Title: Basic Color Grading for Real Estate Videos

Hey there everybody, it's Nathan Cool, and in this episode I want to cover some basic color grading when you're doing real estate videos. Now this is going to expand a little bit on my book, Basic Videography for Real Estate, where in there I show that for a lot of real estate videos you don't have to go to a high expense, you don't have to go to a massive production, you can still achieve something that's very good yet very acceptable for a lot of times what will be a temporary video asset. This will help you take that a step further. In the book, I do talk about some of the basics that you can use, like using Premiere Pro, but I want to show you some real world examples. It's this video here, for instance.
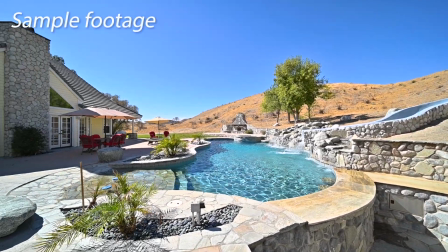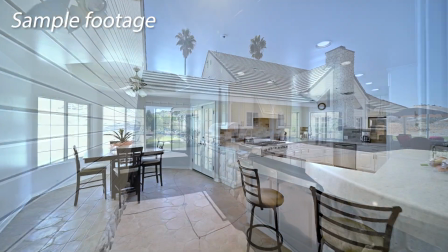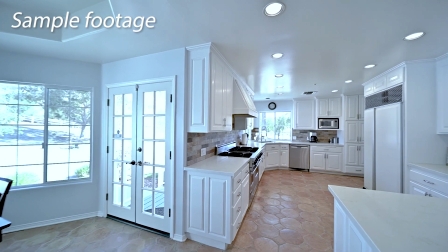Now that's just a small segment of the entire video, and we used some drone.
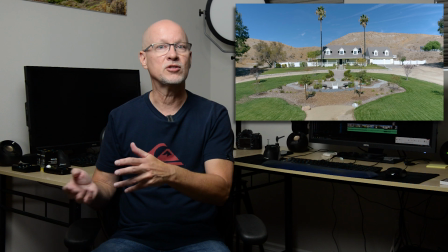We used, then I did a gimbal outside using a Nikon Z6,
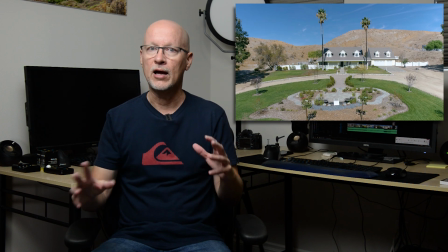and I'll cover some of that also on some of the settings that allows us to get a little bit of a wider dynamic range,
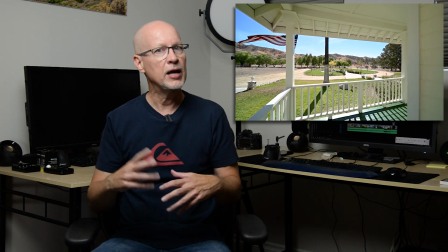gives us some more editing flexibility, things that I also mentioned throughout the book.
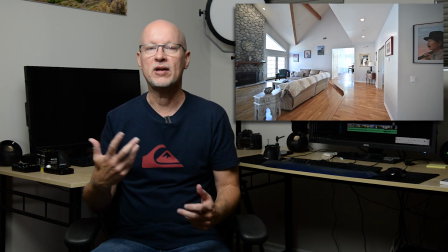But then what happens when you take it into Premiere Pro, because some of this will need some special color editing.
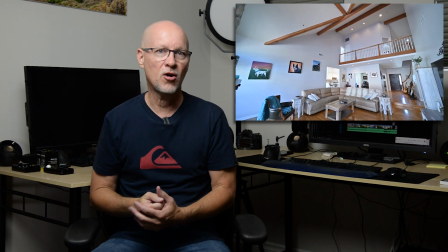Now it's commonly called color grading.
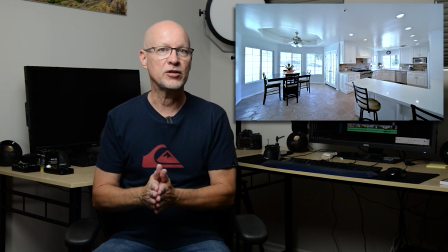Technically that's not the correct term always, because when you're color grading you're actually working on changing some of the color between gradients of the tonal range.
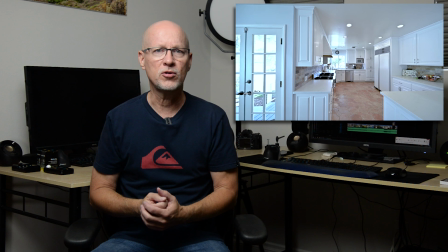But here anyways it's commonly called color grading. It's the editing. What do we do? You might be used to doing this in Lightroom, changing highlights and whites and blacks, some of the saturations, some of those things. So real world examples, what do we come across when we're using drone, when I'm doing gimbal work outside, and then also inside on some of the more problematic areas. So want to cover some of that, some before and after examples as well, and then at the end I'll show the entire video. You ready to get started and see how this is done? Let's go. So here we are in Premiere Pro.
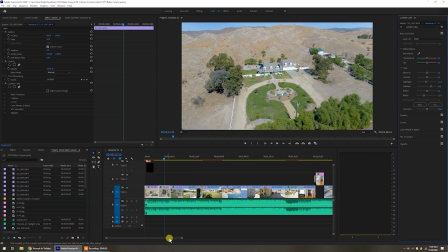Everything has been loaded up. You can see this is a fully edited video here. And what I want to do is go through the various segments to show what we're up against with some of this editing.
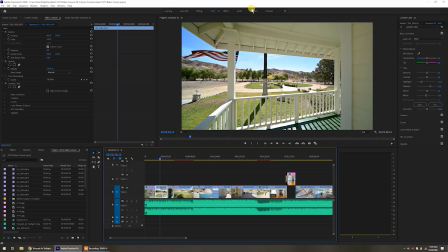So a lot of this will be when you're in color mode, which I show up here.
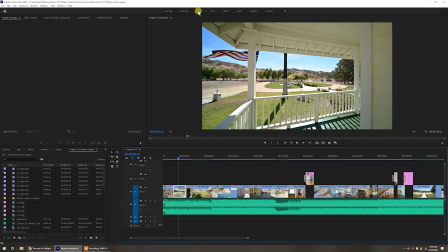So technically, or typically when you're putting this together, you'll be in the edit mode like this. And that's fine for a lot of the work that you'd be doing.
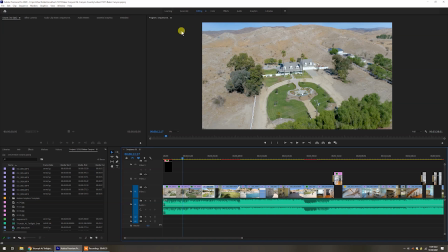And it gives you a lot of the tools that you would need to do some of the effects and whatnot if you were to select a video, and some of the different things that you could do for the effects controls on it and whatnot. But after you get the whole video lined up and how you like it,
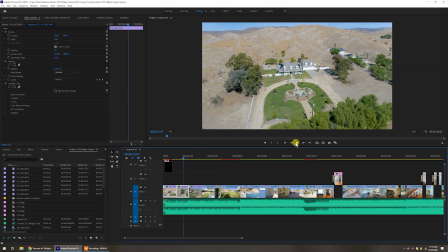and you can see that everything's working good, it's being timed to the music, you know, if you like, that's all fine. But now we have to worry about the color of it. So let's go over here to the color module.
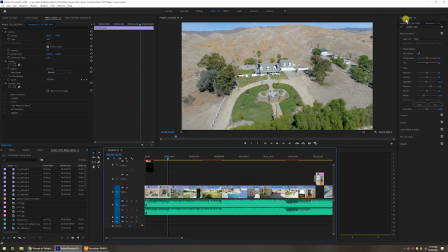This is using the Lumetri color module in Premiere Pro, comes standard with it. If I turn the color off on this, you can see this is kind of flat coming out of the drone. Even though this was 4K video footage coming out of the DJI, it's still just always a little bit flat.
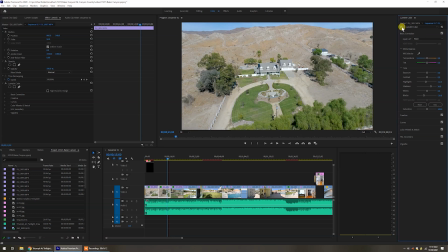So what I like to do is then pump that up a little bit. So over here, these are some of the typical settings. So this was done on a very bright day, so I wanted to bring down the highlights a little bit, bring the shadows up. So bringing up the shadows to about there, that tends to lighten certain areas.
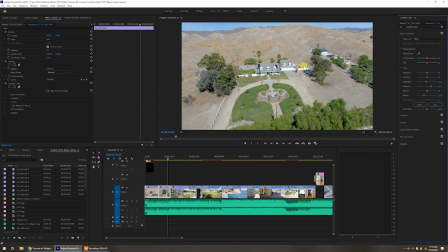A little bit of whites in this case because of some of the dull colors I want to bring out. And then the saturation stayed at about 100. Blacks went down to try to richen it up. But something else I could have done here, and I did a little bit of it, is I could have gone more is on vibrance and then saturation in the creative module.
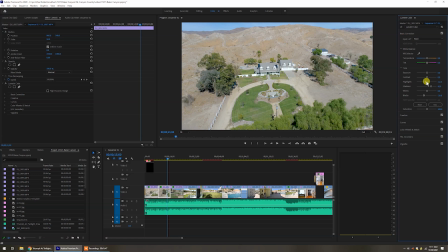Notice here in the basic module, I've got highlights, I've got shadows, and that's fine. And I do have saturation. But I can get more control out of saturation for a lot of these exterior shots if I go to creative.